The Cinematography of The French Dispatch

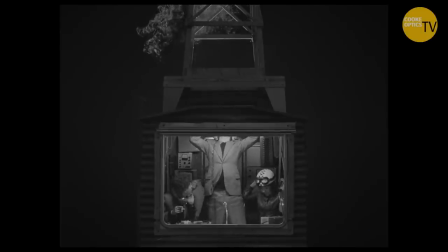[0:03]
Every movie Wes does, he takes it up a notch in a way, and I think when he works on the animated movies,
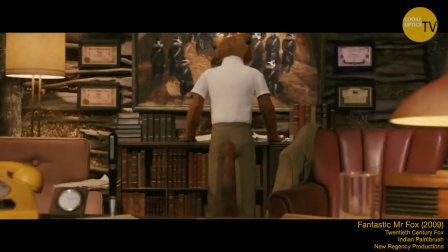[0:10]
it really has affected how he approaches regular movies.
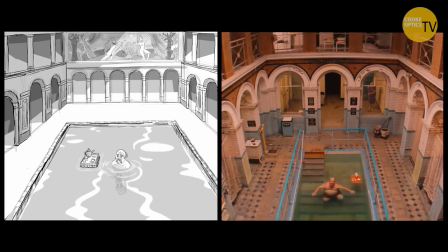[0:14]
He makes an animatic, which is like a little cartoon of the entire film, and then we go to the actual location,
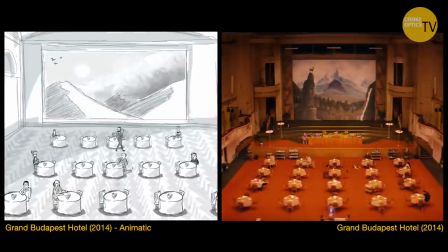[0:21]
and we look at the animatic, and sometimes we'll have to change the animatic a little bit because of the location or we change the location to fit the animatic. He has a little library of DVDs of films that he thinks might influence us.
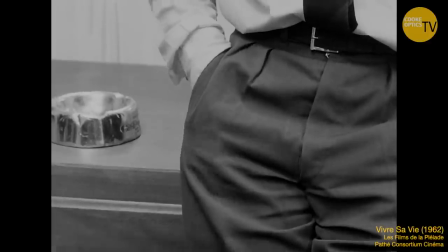[0:39]
Most of them were French new wave films. I remember Viva Savi, the Godard film, The Far Within, which was Louis Maude.
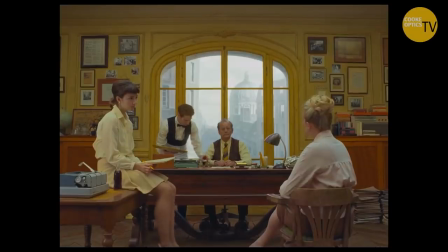[0:47]
The time period of our film is always a little bit, you're not quite sure when it is, but you know it's 60s kind of, kind of reflective of that period I think.
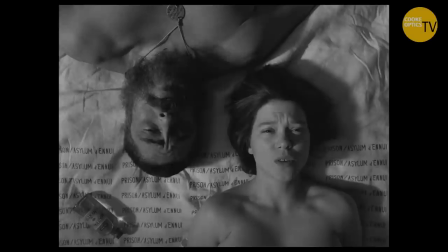[0:57]
We do a lot of testing and we were testing things in both black and white and color and both Wes and I and a lot of people kind
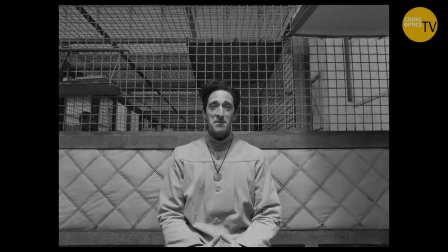[1:04]
of were reacting to the black and white film and just how it transported you to a whole different dimension really, you know, and we responded very positively to it so we ended up shooting a lot more of the entire film in black and white that was originally intended.
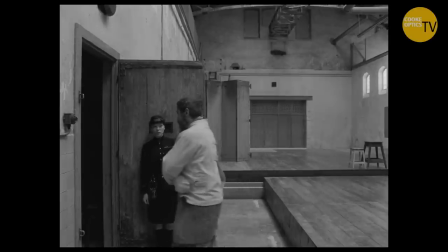[1:22]
I think that Wes used color to emphasize or to dramatize certain things,
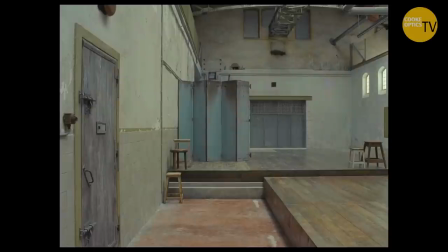[1:28]
like in the story with Benicio and Lea,
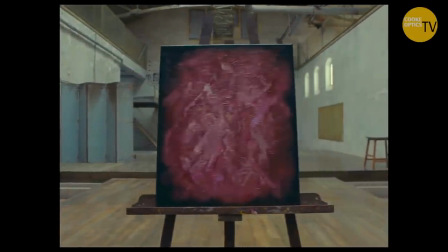[1:31]
where he's the painter, it's all in black and white, and then when we first see his paintings all on the wall there, we went, not only did we shoot color, but we shot anamorphic,
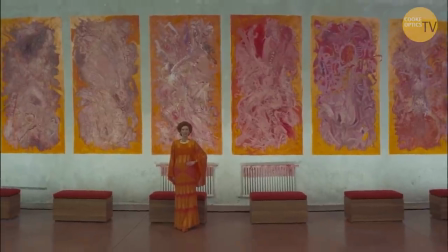[1:44]
and I think part of it was just to get all those paintings in the shot, but also I think it was a really dramatic moment, thinking about when Saoirse Ronan in the later story
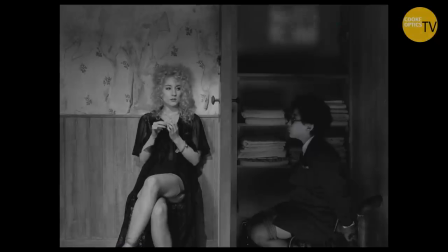[1:55]
and the little boy is being tied up and Gigi and he says,
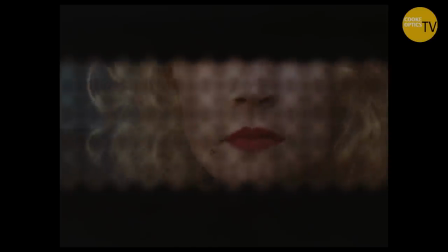[2:00]
I bet you have blue eyes and all of a sudden she leans into the shot and you got blue eyes. I think it gave it a real punctuation there, so we use color a little more sparingly and to punctuate certain things.
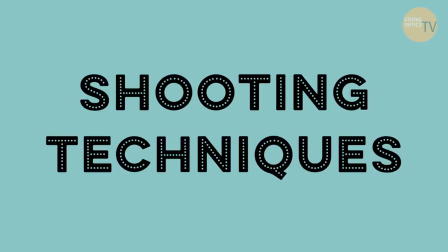[2:14]
The rest of the movie was pretty much black and white. We don't use camera cars, we don't use techno cranes,
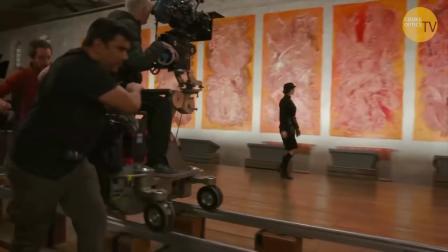[2:22]
we don't use a lot of the tools that I might use in other commercials or feature films, but it's all kind of old school dollies. We use dolly track just so that when you make a move, it's always gonna end up in the same place.
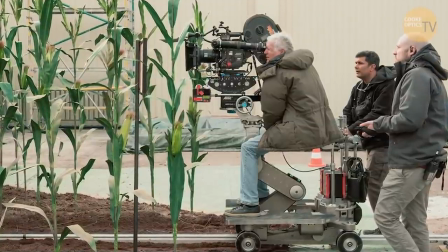[2:36]
Typically I use a gear head, but for those shots where I have to do 180 degrees or whatever, you know, it's difficult for me to do it on the gear head. So I use a fluid head and the trick, as I've told people, is you put your feet and your body in a really comfortable position where you end, and then at the beginning you might be twisted in a really awkward position, but then as you kind of come back and you find your, where it feels natural, that's kind of how I do it and it works most of the time.
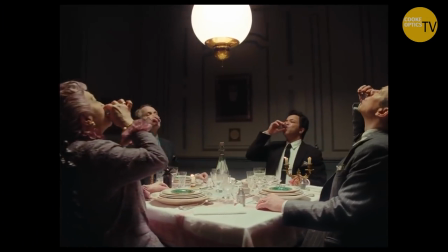[3:05]
Some of the shots get kind of tricky and particularly when I, we do 360s even sometimes and you know I have to walk around the dolly and find,
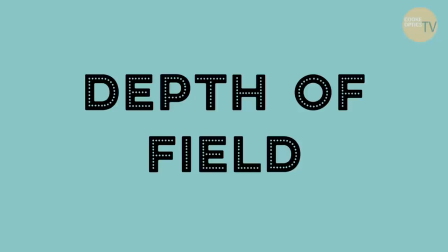[3:12]
you know, I have to work it out in my head when I'm going to be making those moves so fashionable today everyone likes to shoot
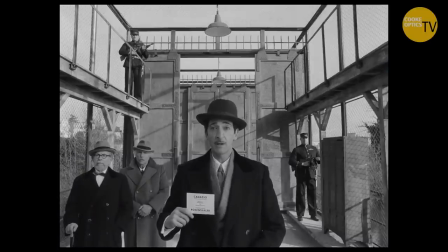[3:19]
everything wide open and you know T2 we're just the opposite we like on day exteriors we'll shoot 11 interiors
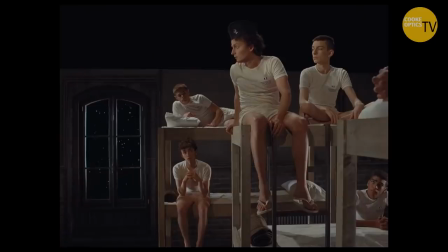[3:27]
I try to usually bring them up you know we try to get a four or five six and even higher and sometimes I do interiors at 11 if you know I mean I have to it's like Wes will tell me you know someone's very close to camera and someone's very far away we want to hold them
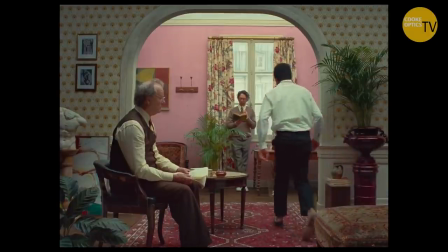[3:40]
both in focus and I know we need a big stop to do that so we bring in the big guns. He prefers having much more depth of field than most directors I work with. The lens choices for instance are not made by the animatic. That's something that's done on the set and you know Wes will look at something and then
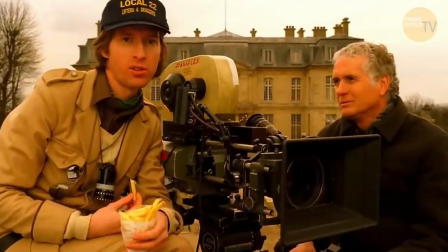[3:59]
it will say well let's look at this other lens and then we'll see you know I like that much better. Sometimes we'll move the track and we'll go back a little bit on a longer lens, like a 25, or sometimes we won't.